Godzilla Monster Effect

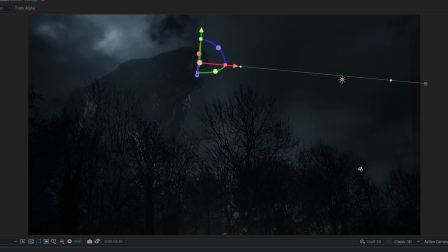(13:17)
Then duplicate your lights, move the intensity keyframes to match the new timing, and change the positions to match the new lightning area.
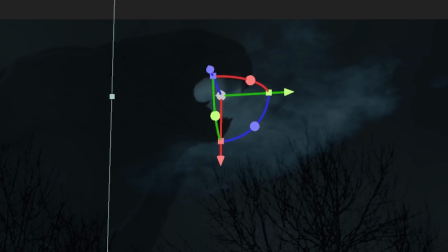(13:23)
You can also add things to the mouth, such as smokestack footage to look like steam or vapor,
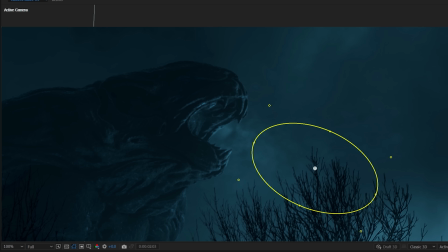(13:28)
or we also masked an area with a red tone to add some color variation.
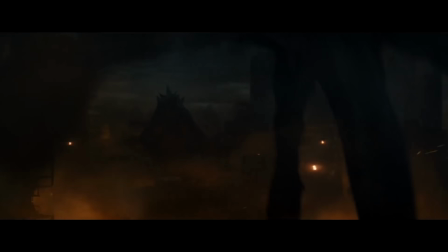(13:33)
And if you were going for a different type of look for your scene, such as these Godzilla shots,
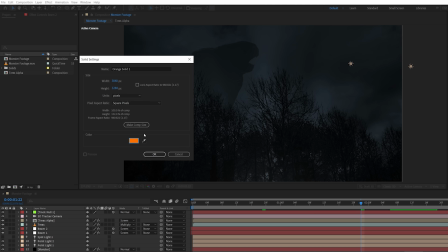(13:37)
you can quickly change this by adding a warm solid with a feathered mask behind the trees,
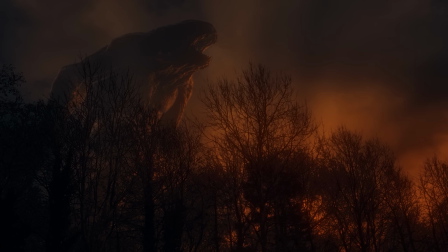(13:42)
add a warm colored light from a similar direction to match, and then change your grade to match these fiery colors to give a more destroyed city style to your scene.
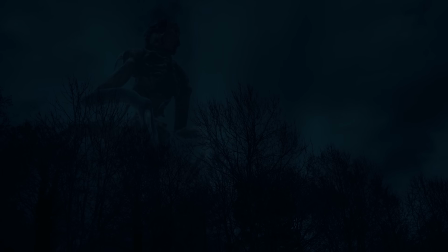(13:50)
There's a lot of customizing that can be done and different 3D models that can change the feel of the scene too. It can even work for a building instead, such as a haunted castle. So you could take these ideas and apply them to whatever scene you're trying to produce. It doesn't have to be a monster or living creature. It can be an inanimate object if you want. Just take the general concept and run with it. Again, links to everything we talked about in the notes below, including links to Artgrid for the 2 months and the VFX pack. Of course, if you're not subscribed, consider doing so and hit the bell if you are so you can be notified about all our new content. And until next time, don't forget to write, shoot, edit, repeat.